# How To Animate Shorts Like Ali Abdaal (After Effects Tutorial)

In today's video, we're going to be looking at how to make Ali Abdaal style shorts.
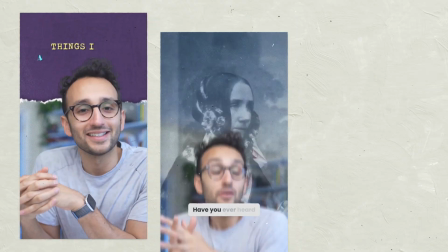(0:03)
But before we hop into it, let's have a look at some examples so we have a better idea of what we're going to be doing. The three examples are all pretty similar, which is a good thing. They reuse a lot of the same assets, which means that if you want to do this type of style, you can just create a big library of assets and then reuse them across projects.
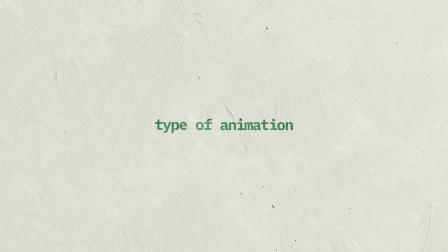(0:20)
The main things we can take away from this is the type of animation, typography, texture, and sound design. The animations are pretty simple. There's a lot of position and just a little bit of wiggle,
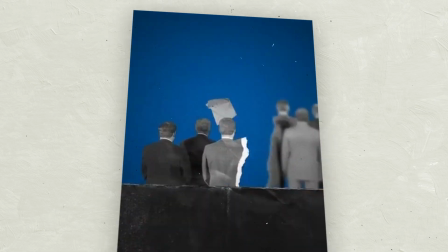(0:30)
but one thing they do a lot and what makes it stand out is the paper folding animations, which is my main emphasis of this tutorial.
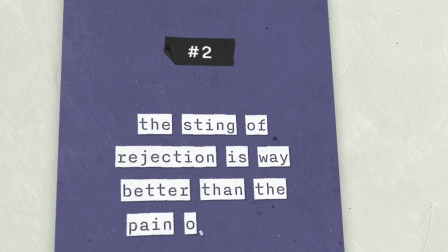(0:38)
The typography is pretty simple. They use a small amount of fonts and they keep it pretty simple.
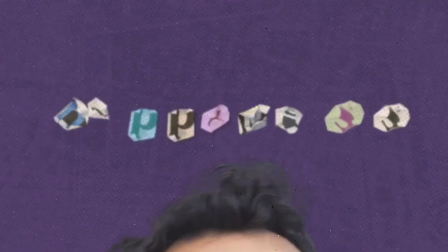(0:43)
The only real thing that is worth noticing is the use of random letters just to match the style of the paper folding animations.
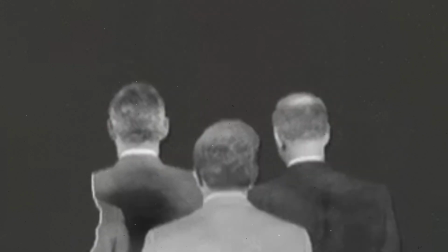(0:50)
The use of texture is very complementary to the style with the paper and old school vintage type look, which, you know, it's important to have that just to make everything cohesive. Their sound design is super simple, but super useful and well done. And as I've talked about before, sound design can just really elevate all your animations to a whole other level. With that being said, the game plan for today is find and prepare the assets, create and animate the scenes, add the sauce, and finish. Speaking of finding and preparing the assets, I've already found and prepared my assets.
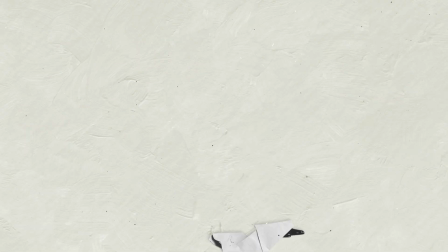(1:21)
I have a few that I've printed out that we are gonna be adding the stop motion, paper folding animations to.
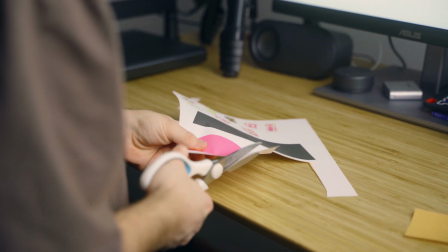(1:27)
Once they're printed out, you want to take them out and you want to cut them out of the paper. Once you've done that, you can start your folding animations.
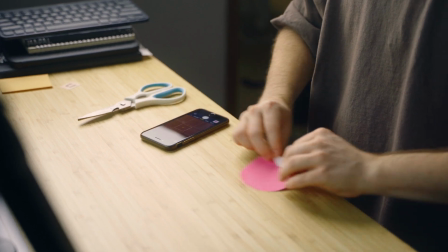(1:33)
I'd start one object at a time. Lay it flat, use some even lighting if you have, otherwise you can always go outside and lay it on top of a piece of paper or even a blue,
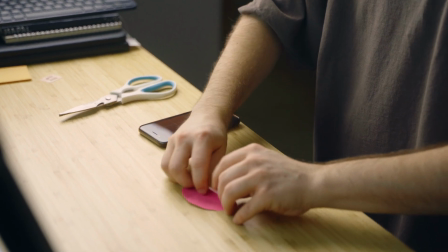(1:42)
green or red piece of paper just to create some contrast between what you're trying to cut out. It's going to make it easier in post, otherwise you can just cut it out manually. In this process of folding your pieces of paper and capturing them with either a phone or camera, you want to make sure that you keep in mind how you want it to animate, because essentially you just have this one chance. Once you've captured all your stop motion pieces, you can take those files, put them on your computer and open them in Photoshop.
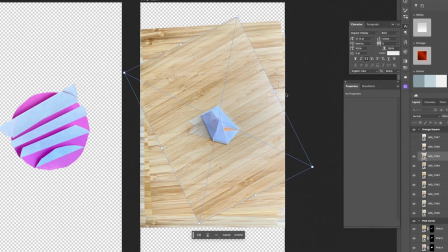(2:05)
Here you want to start out by lining them up. From there, I like working with smart objects and layer masks just in case I mess up or regret something that I've done.
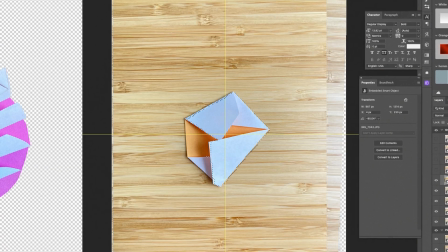(2:13)
It's always best if you can to work in a non-destructive matter. Once you've done all of that, you can save your file as a PSD because we can drag that straight into After Effects where we don't have to export every single layer as a PNG. Pretty much all the pre-work out the way, so we can hop straight into After Effects and actually start having some fun animating.
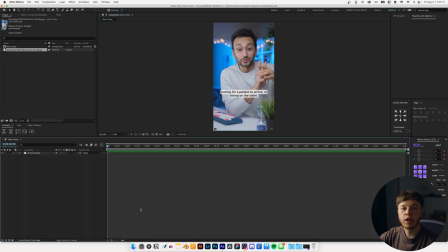(2:30)
So in After Effects, I have a 1080 by 1920 composition because we are making a short at 24 frames per second. The first thing that we're going to be doing is animating the end of our little sequence.
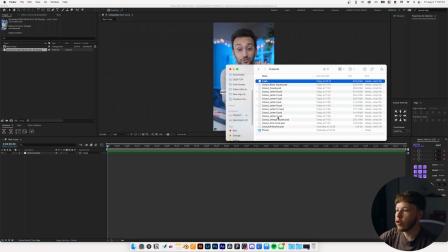(2:40)
And for that, I was thinking of using the people cutout and then also the black background square thing that we made.
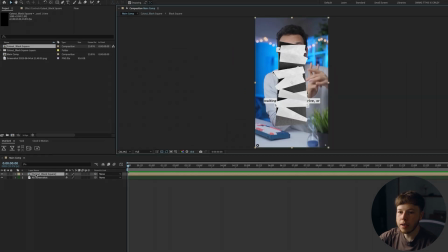(2:46)
So I'm gonna take my PSD file and I'm just gonna drop it in, click OK. Then it'll make a pre-cut with it and that's gonna make it pretty simple for us.
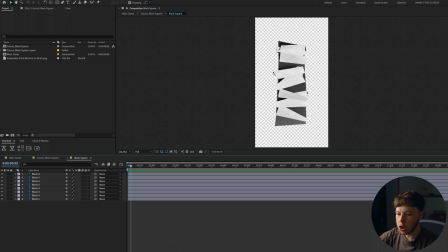(2:53)
You can always mess around with how many frames you want each frame to show. I'm just gonna start with maybe 2 frames.
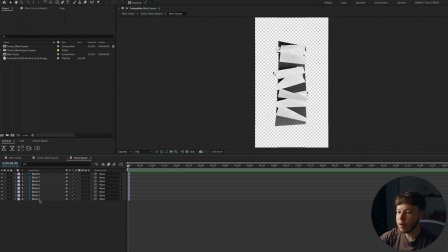(3:00)
And I know this last one is my final frame, so it's gonna show the full thing. I want it to end on that. And then I'm just gonna use motion tools, sequence, and then we have this. I want to extend this a good bit. Pretty simple animation. That's pretty much all you got to do for a paper cutout animation.
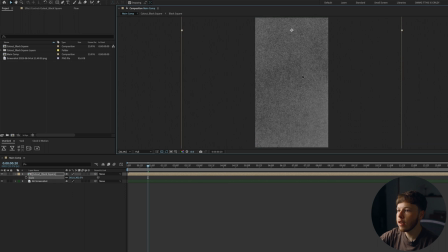(3:14)
I'm going to scale it up so it covers the full screen and maybe move it down here so we get something that looks kind of like that. I also want to add my couple, so I'm going to drag that in. Same thing. Click OK. Then we can do the same thing.
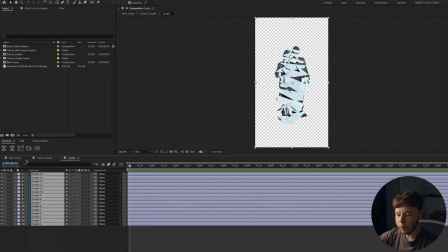(3:28)
Select everything. 2 frames forward. Shift Command D. Split it.
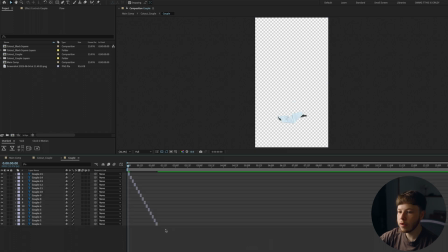(3:33)
Go to the beginning, sequence, and drag out the final one.
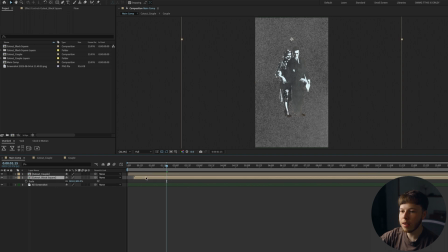(3:38)
If you go back in here, I want my couple to come in first and then the background to come in after, so kind of like stagger the animations a little bit. I'm also going to take my couple and scale them up and move it down to about here maybe.
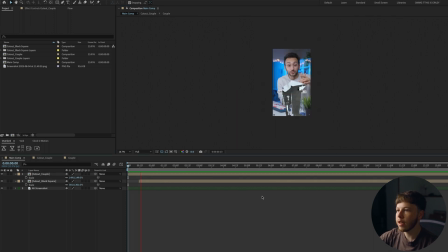(3:50)
So we are working with something that looks a bit like such. It's very monotone,
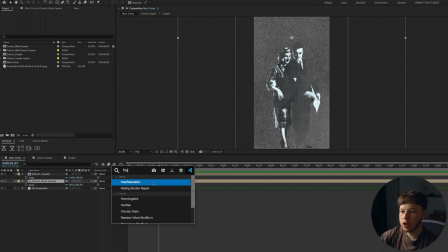(3:55)
so I think what I'm going to do is I'm going to add a hue saturation to my black background and then we can colorize it.
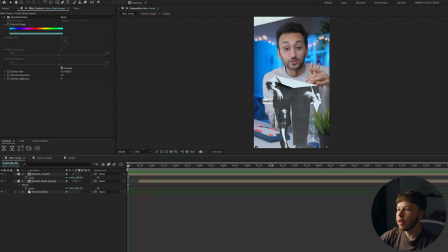(4:03)
This color is pretty nice, so we're gonna do that. And just like that, we have our first bit of animation.
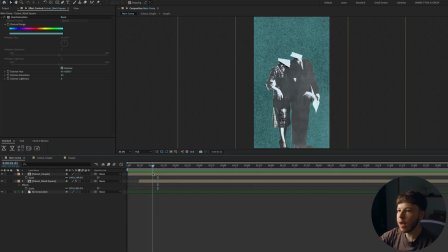(4:08)
From here, I'm gonna animate this couple out. I'm gonna add a position. I'm just gonna keyframe the position, go a couple frames forward, drag him down a little bit to the right, a couple more,
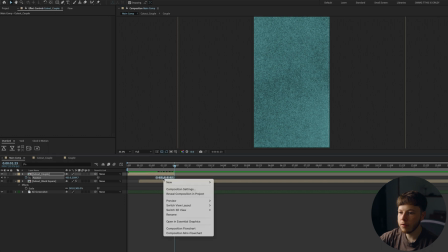(4:18)
drag him and a couple more, and then cut the layer. Select my keyframes, right click on the keyframes, toggle whole keyframes, space them out maybe a little bit more.
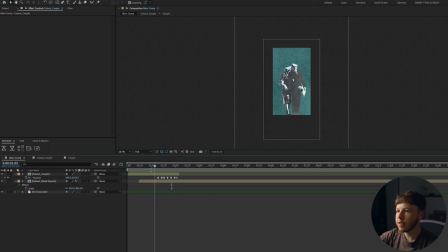(4:27)
Once they go out of frame, I want my next thing to come up, and this time we're going to do the circle shape. So if I take my circle, drop it in again, if we just open it up, 2 frames, sequence it, go back into our main comp, it's going to come in like that.
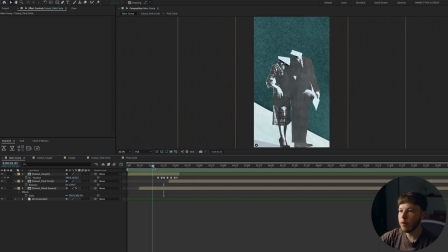(4:42)
We're just going to rotate it a little bit, put it behind here, and once this circle comes in, I want to zoom into it,
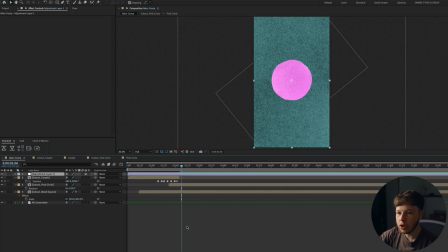(4:47)
so I'm going to add add an adjustment layer and add a transform. Right here, I want it to begin, so I'm going to keyframe the scale, go a couple frames forward, scale it up, couple more, just like that.
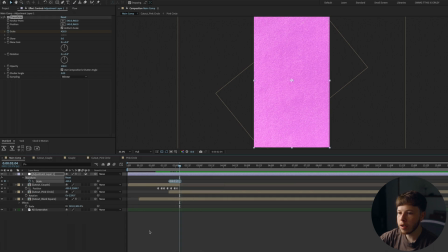(4:59)
U, and right click, toggle whole keyframes, and now we have that. I want to space it out just a little bit more. It's a bit too fast, so space it out a little bit. From here, I want our random letters to come in.
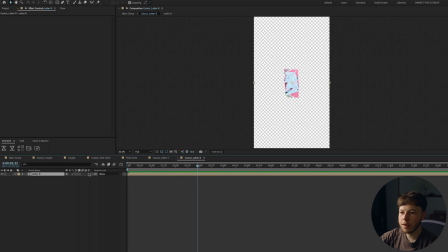(5:11)
One by one, I'll drag the Photoshop layer in, and once all the letters in there, of course we're just going to do the same thing we did with everything else.
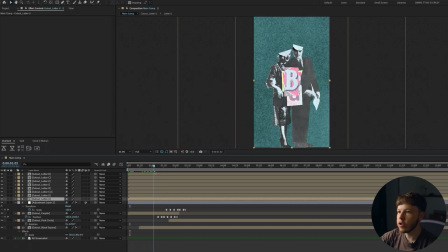(5:18)
All right, now we have all the letters. Now we just need to arrange them how we want, and we want them to come in right here.
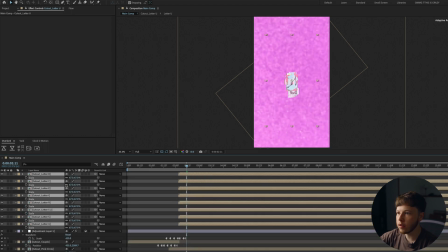(5:24)
So I'm going to move forward, scale them down a little bit because they are too big. Now we can arrange them how we want. Let's see what that looks like. I'm just going to select all of them, use motion tools again, and just randomly sequence them just for a little bit more visual interest. The one thing we can also do to this is, since the colors are very similar,
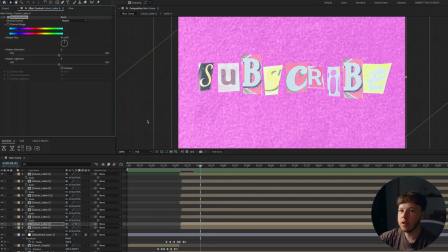(5:42)
we can add some hue saturation to it to change the colors a little bit to make it stand out a little bit more.
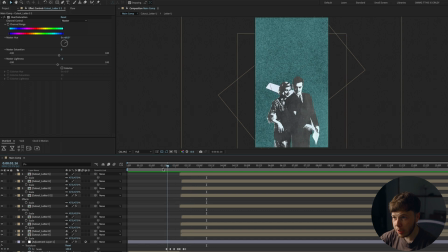(5:48)
So now we have this little piece of sequencing here. As you can see, most of the work is done before we even hop into After Effects.
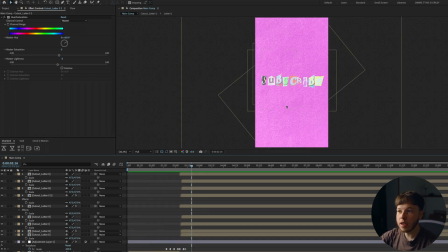(5:56)
That's just another thing that makes this a little bit more tedious, because all these letters you could in theory print out a whole alphabet and then you have it whatever you need it.
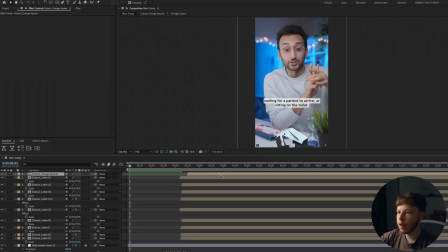(6:04)
The last thing I'm gonna do is add my orange square. I want it to come in just a little bit off the letters.
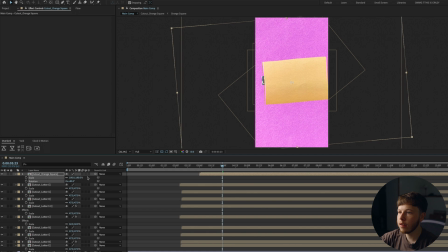(6:10)
I'm gonna switch up the rotation and scale a little bit, and I want it to cover this bottom half down here. As that comes in, I want everything else to move up, so I'm gonna add an adjustment layer here,
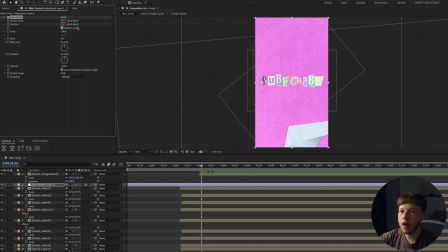(6:22)
add another transform, keyframe the position, go a couple frames forward, move it up, U, select my keyframes, right click, toggle whole keyframes, and let's see what we have here. On this orange square, what I'm thinking of doing is actually revealing a picture in here.
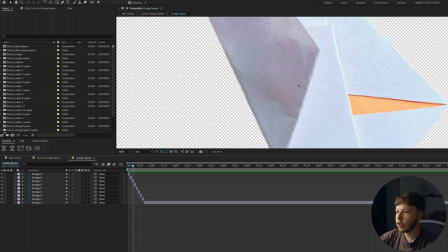(6:38)
I'm gonna go into my orange square. As soon as I start seeing orange, that's the frame I'm gonna start on.
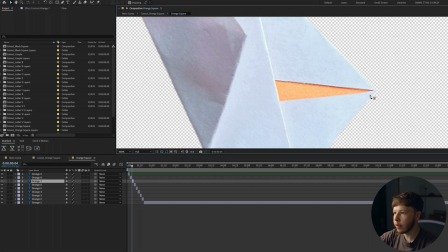(6:42)
So this frame right here, I'm gonna select it, and then hitting G, I'm gonna bring up my pen tool, and then I'm just gonna mask out this orange bit. Go to the next one and mask out all the orange. So there we go. Now we have all our oranges masked out.
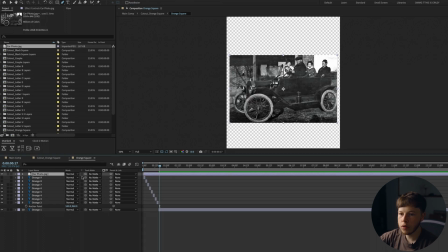(6:55)
Then we can take a photo right here. We are just gonna put it to a track mat, scale it down and rotate it.
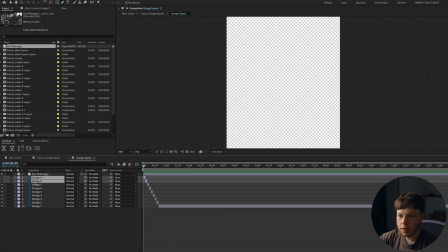(7:03)
That is pretty good. So now if we play that back, this is what it looks like. Take these two, move them above all of this, duplicate it, move it up here, open our masks, and then just invert all of them, and that should do it.
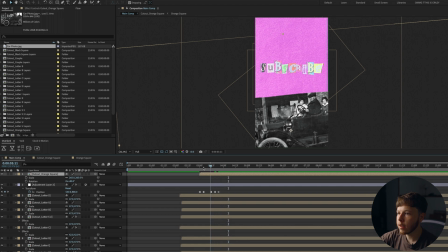(7:17)
Let's go back into this and see what we're working with.
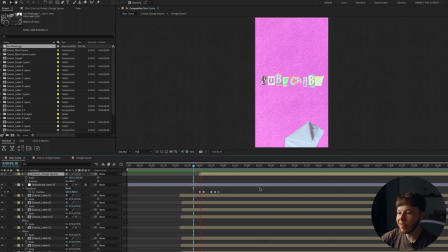(7:20)
That's pretty much all I wanted to cover in this tutorial in terms of the Ali Abdaal style and creating these paper folding animations. But there are a couple more things we can do to spice it up a little bit.
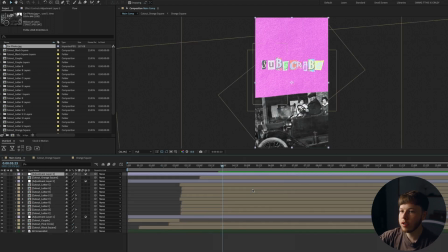(7:30)
First thing is, you know, the secret sauce, posterize time, add that, set it down to 12 or even 6, add a transform and set the scale to 101, and then alt click the position.
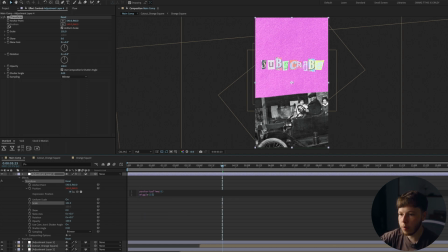(7:44)
Posterize time 6, wiggle, let's do a 15.3, and that's just going to add a little bit of extra movement.
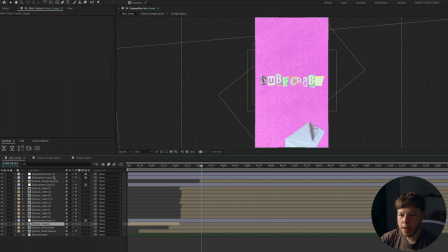(7:51)
I want to take this camera effect and apply it to all my main cutouts just like that, and that's just going to add that little bit of extra emphasis.
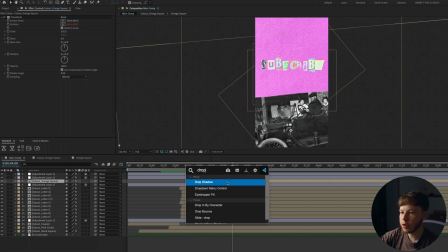(8:00)
Then I'm also going to add some drop shadows just to, you know, make it seem like the stuff is laying on top of each other and not just, you know, let with no visual context. And then we can add a little bit of texture. As per usual, I have my pre-made ones, which, you know, they're just nice to use.